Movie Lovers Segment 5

employs many of the masterful cinematic techniques that he developed in his silent films, especially with the use of mise-en-scène. As you watch the clip from M, concentrate on the importance of the physical objects in the scene and how the director uses them to help tell the story and arouse our emotions.
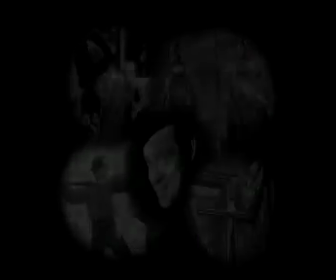In this scene from The General,
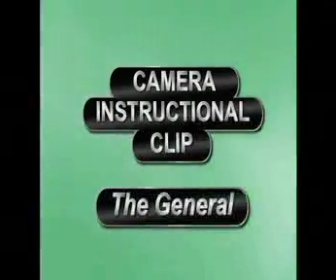the camera reinforces physical humor and sight gags as Buster Keaton on his locomotive tries to chase down a hijacked military train.
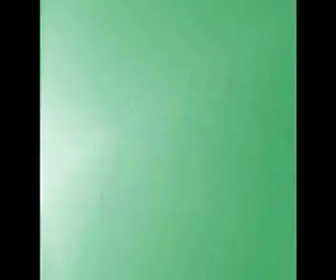This scene shows that camera work does not have to be flashy to be effective.
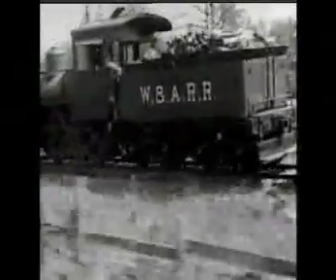The opening shot, with the camera traveling alongside the locomotive,
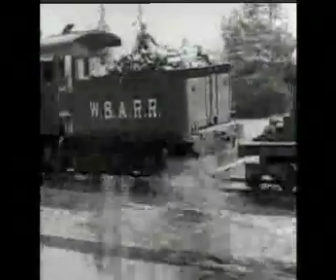is an establishing shot that identifies or establishes the location and the main visual elements of the scene.
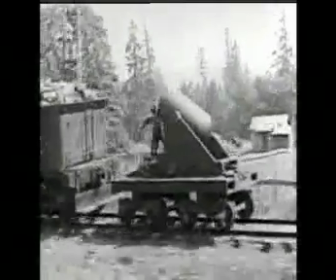The second camera position features a head-on view of the enormous mortar that the train is pulling.
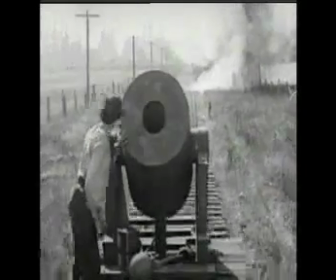This position lets us observe action in the foreground on the left of the screen and in the background on the right at the same time.
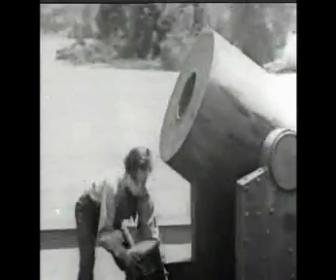The third camera position brings us closer to the physical action in the center of the frame as Keaton loads the mortar,
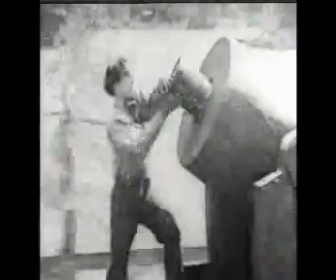which will generate most of the humor in this scene.
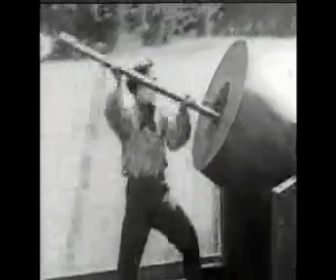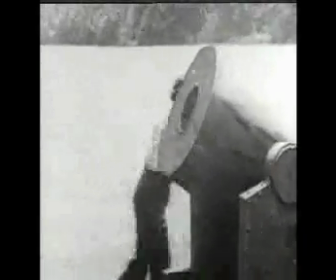The camera pans to the right to follow Keaton as he prepares and lights the fuse to the mortar.
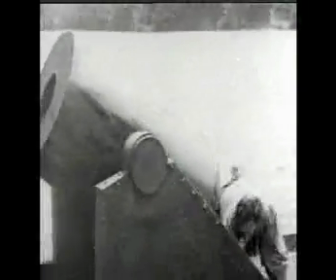This shot basically sets in motion the comic tension of the entire scene.
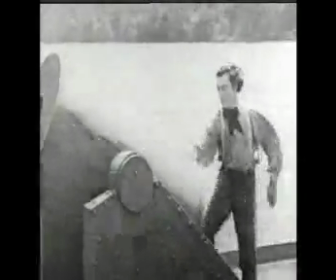Notice how the camera placement is chosen to anticipate the action in each shot and to present it from the best vantage point.
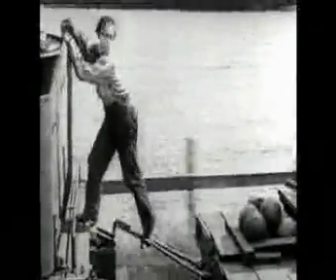So when Keaton moves to the locomotive again, the camera presents a full shot of the sight gag as he catches his foot on the coupling,
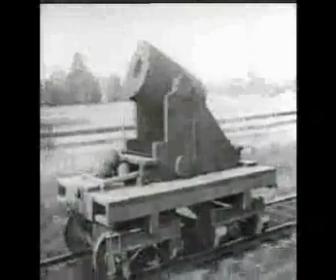but is also close enough to show the expression on his face. The next camera position highlights the danger of losing the mortar as it bounces and dips down.
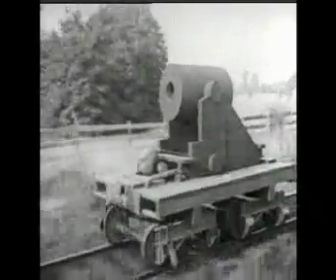Keaton is not included in this shot. We imagine the panic he must feel as the mortar levels on him.
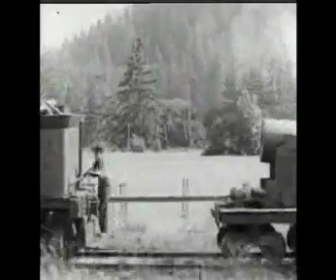The following shot lays out the danger and the humor of this situation as Keaton and the mortar face each other from the edges of the frame.
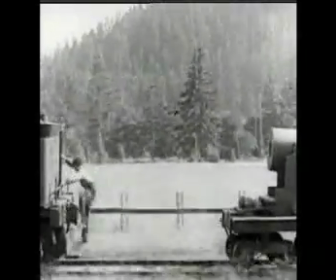Watch how this effect escalates with the camera placement in the next shot.
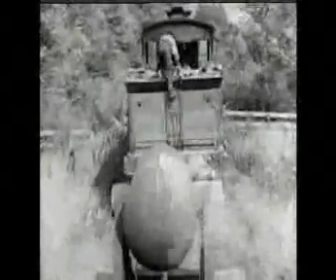Now we see Keaton directly in the line of fire from behind the gun with the added hindrance of the chain on his leg.
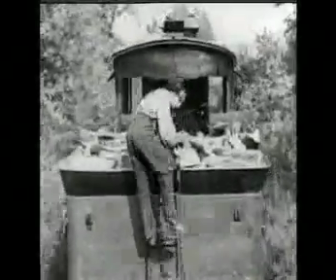All the while, the fuse is burning.
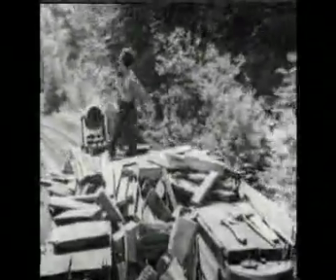This camera position is called a reverse angle because it presents the action from the opposite vantage point of the previous shot.
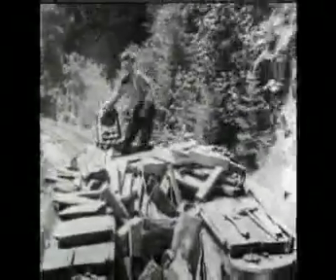Now the audience is directly in the mortar's line of fire, along with Keaton.
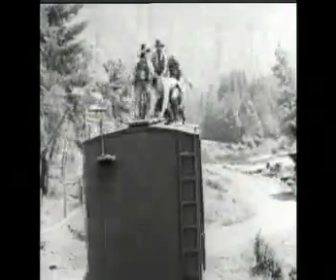This shot cuts away to the hijacked train, reminding us what the mortar's actual target is supposed to be.
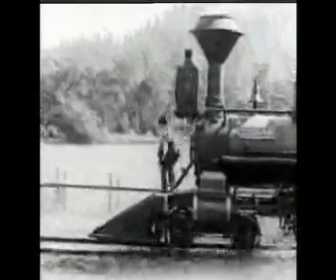In the next to last shot, Keaton cowers on the front of the locomotive, expecting the worst.
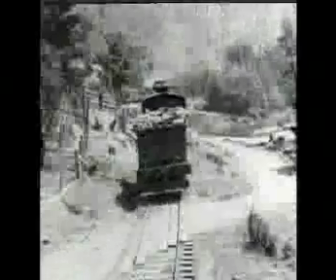So does the audience. And in the final shot,
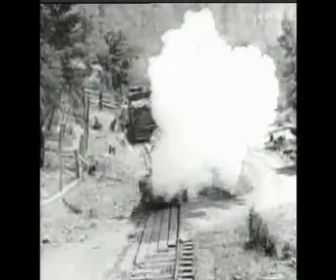the camera is carefully placed to give the audience a wide view of the locomotive chase and to show the mortar fire safely around the curve in the track.